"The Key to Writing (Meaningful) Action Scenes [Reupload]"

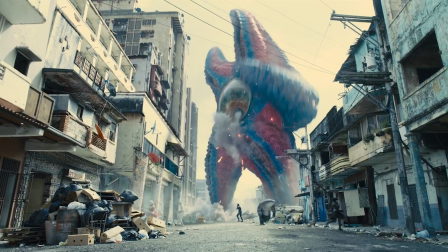4:01 Now, I never talk about comic book movies on this channel because I've learned that when you do, the Funko Pop people will come out of the woodwork and start trying to have movie good,
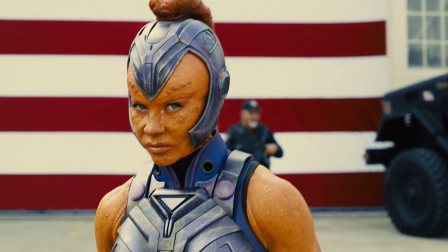4:09 movie bad debates with you like it's fucking 2018.
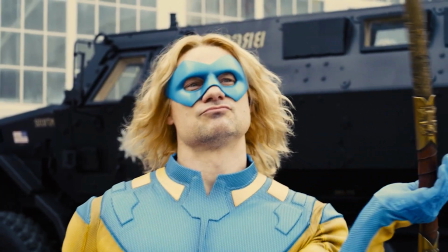4:12 But since I wasn't going to wait for another perfect case study to fall into my lap, I'm going to recycle the example I used in the original video and talk about James Gunn's The Suicide Squad.
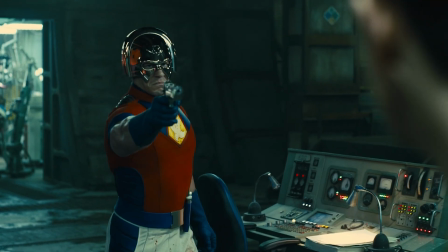4:21 Spoilers. This character is named Peacemaker.
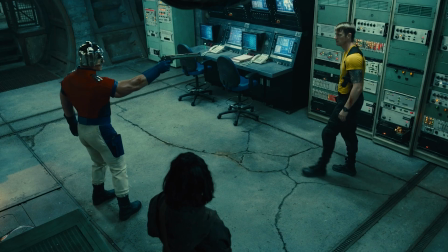4:25 He is completely loyal to the US government of A. He thinks that his cause is wholesome and righteous.
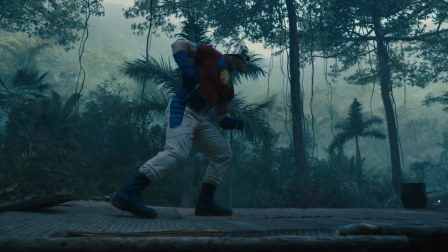4:30 He clings to that belief because it gives him a sense of security and purpose. This other character is named Rick.
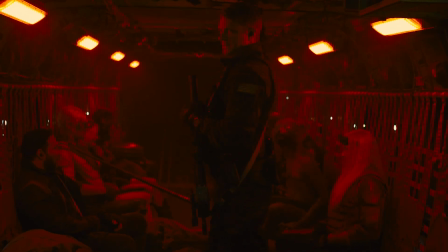4:36 At the start of the movie, Rick felt the exact same way as Peacemaker, but he's just discovered that his mission is actually super unethical, and now he's questioning his false belief.
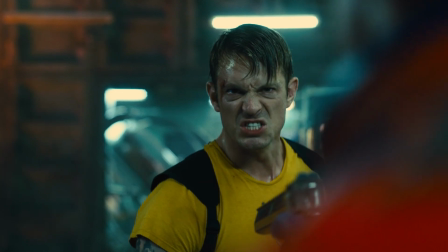4:44 In the biz, this is what we call an arc. Rick says F this, and he rejects the unethical mission, but Peacemaker has a problem with that.
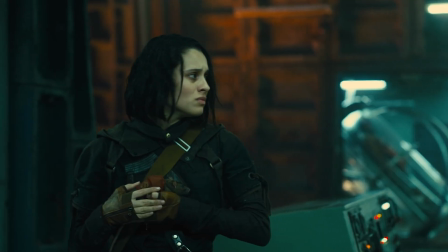4:51 Peacemaker says, "Objection, you can't have an arc," and he pulls out a gun, and he points it at Rick, and he accuses Rick of being a traitor.
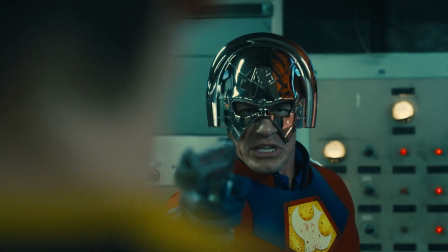4:58 What a perfect setup. Can Rick get through to his comrade? Can he convince Peacemaker to abandon the lie that's led them both to this point?
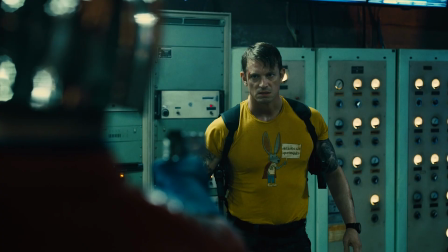5:05 Doesn't look like it. Peacemaker isn't bluffing. Rick's life might be on the line.
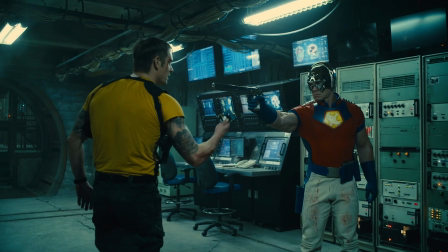5:09 Is he going to chicken out and fall back on his original perspective, or is he going to stand on his values, even though it means potentially losing his life?
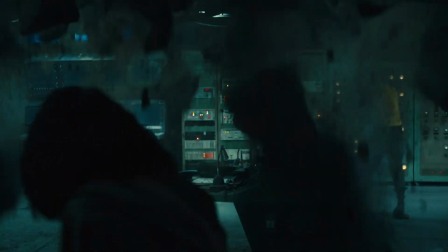5:14 Or, better yet, is the ceiling going to collapse and turn this pivotal moment into a chaotic frenzy where Rick and Peacemaker get into an evenly matched fistfight,
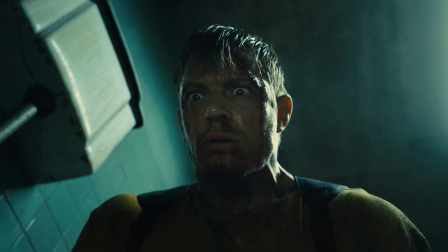5:21 only for Peacemaker to ultimately win because his hand is within grabbing distance of a sharp thing? God, I wonder what'll happen.
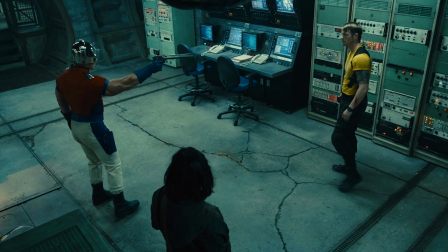5:27 I am truly brimming with anticipation. So yeah, it's the last thing.
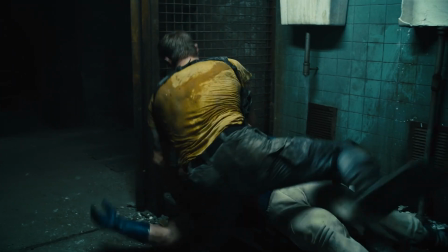5:31 In my consulting work, mark that off your bingo card, I do occasionally see this sort of issue where an otherwise thematically rich conflict is resolved by bashing action figures together.
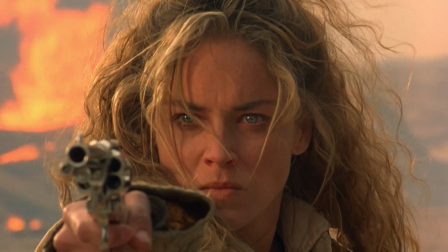5:40 It's more rare than some of the other issues I talk about, but it does happen. I grappled with it in one of my own drafts a while back, and the excuse we tell ourselves is always the same.
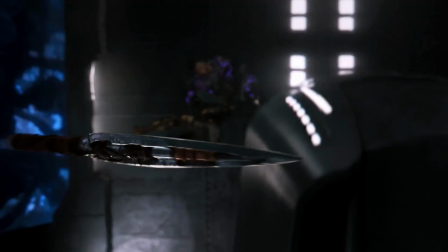5:47 It's fine. It's realistic. Sometimes a situation comes down to a fight, and sometimes a fight comes down to a good fighty fight move.
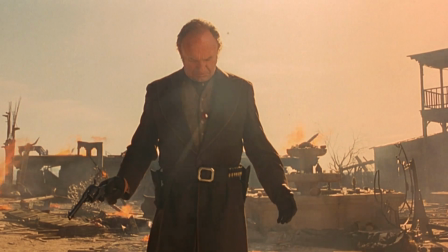5:54 There's still tension. Look, it's fine. And maybe it is for you, but assuming this is all happening on the tail end of a story that was not just about fighty fight moves,
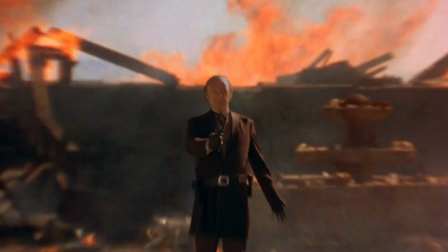6:03 you still have all those other variables to pay off. So what are solutions to this?
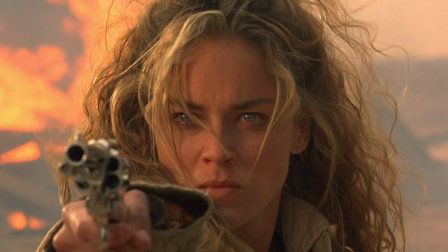6:07 Personally, I prefer action to be as minimal and slimmed down as possible, like the fight scenes in Barry, just pop, bada bop, boop, pow.
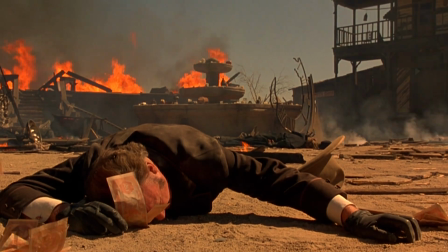6:15 That's it. But ultimately, every action sequence can be as big or as small as you want it to be.
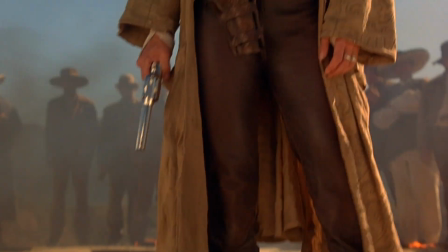6:20 As long as you can fit the necessary story beats inside, it doesn't matter if it's a space war extravaganza or a 3-second Wild West duel,
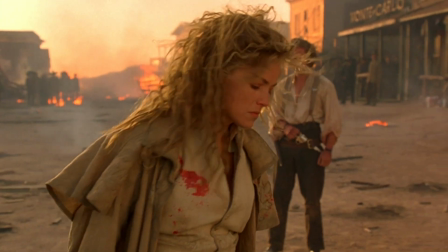6:27 because the physical action itself is padding and it's the character work underneath that really matters.
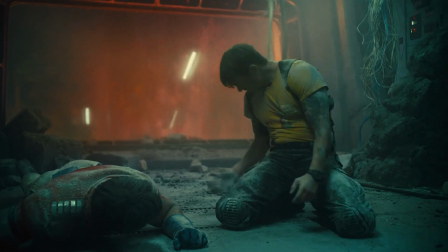6:33 So the Suicide Squad fight could have been stretched out and still worked as long as it didn't end in a coin flip.
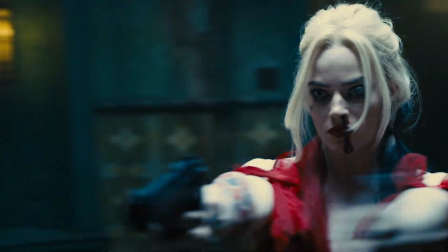6:38 Just make sure that your immersion and excitement and all of those other audience words don't impede on the actual sauce of the story.
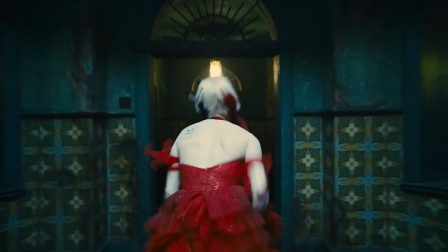6:45 I'm not anti-action. I'm just anti-throwing your character arcs out the window because, battle time.
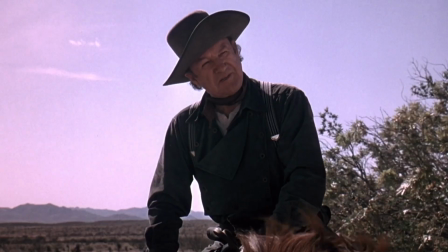6:52 Like, who am I as a writer that I get to come in at the 11th hour and play God
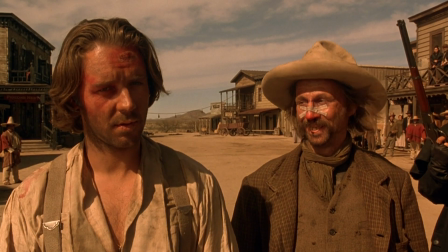6:57 and decide whether the bullets land or whether the sharp thing is close enough to stab the other guy with?
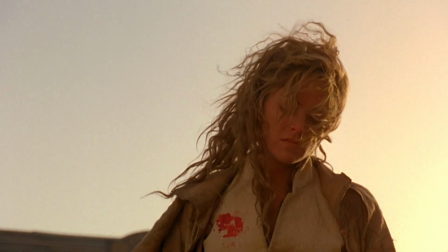7:02 Like, let the characters handle it. Let their payoffs hinge on their choices. You built them. Take a little pride in your creation, homie.
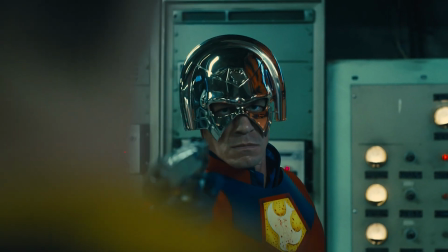7:09 This might be a hot take, but you actually should be able to describe your action as they fight and then write the character beats in between.
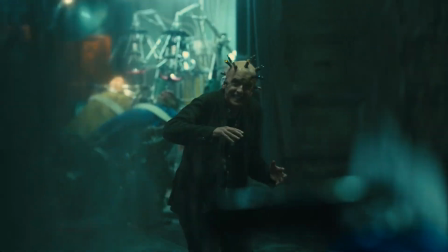7:16 I'm not saying do that, but it might help you pinpoint what really matters, and then you can build your set piece out from there.
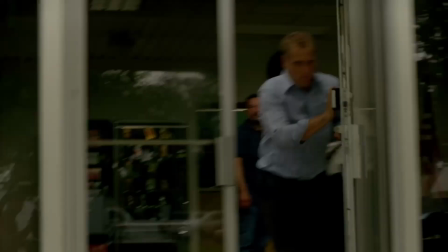7:22 Like when I edited True Detective Season 1 into a 2-hour movie, the easiest cut I made was shortening the Episode 6 parking lot fistfight into a 5-second ordeal.
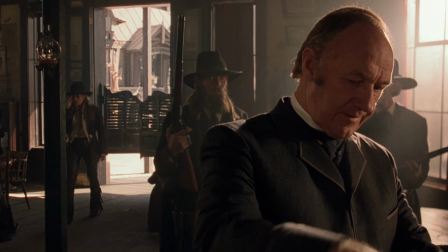7:32 But is it a tad limiting to say that every fight needs to resolve in a climactic character payoff?
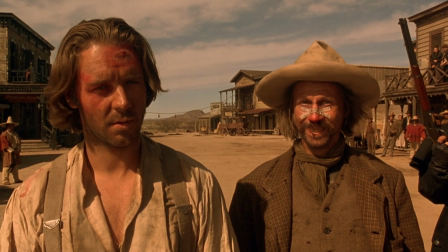7:37 Yeah, probably. Usually, as long as there's some non-random mechanic that allows one person to get the upper hand in the fight, I'll give it my stamp of approval.
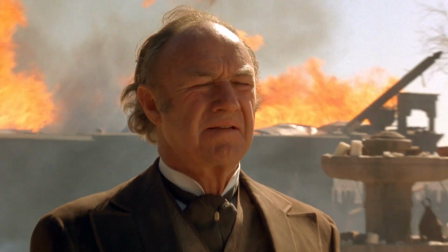7:45 Like later on in Suicide Squad,
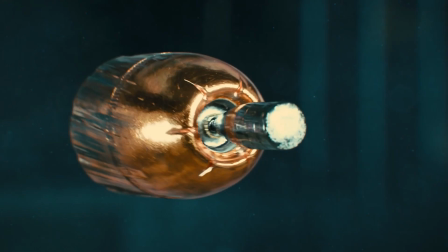7:47 Idris Elba defeats Peacemaker with a ridiculous tactical advantage, but it's a callback to a gag that was planted at the beginning of a movie.
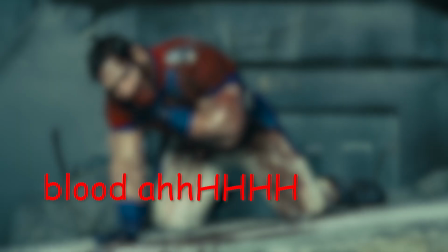7:55 More in the center. I use smaller bullets. Smaller bullets.
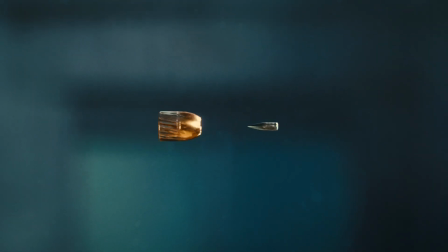7:59 There was a ridiculous line of logic established, and the fight works not because it's absurd, but because it's consistent with the movie's ridiculous movie logic.
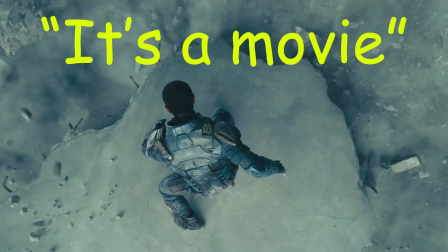8:08 Remember, it's a movie.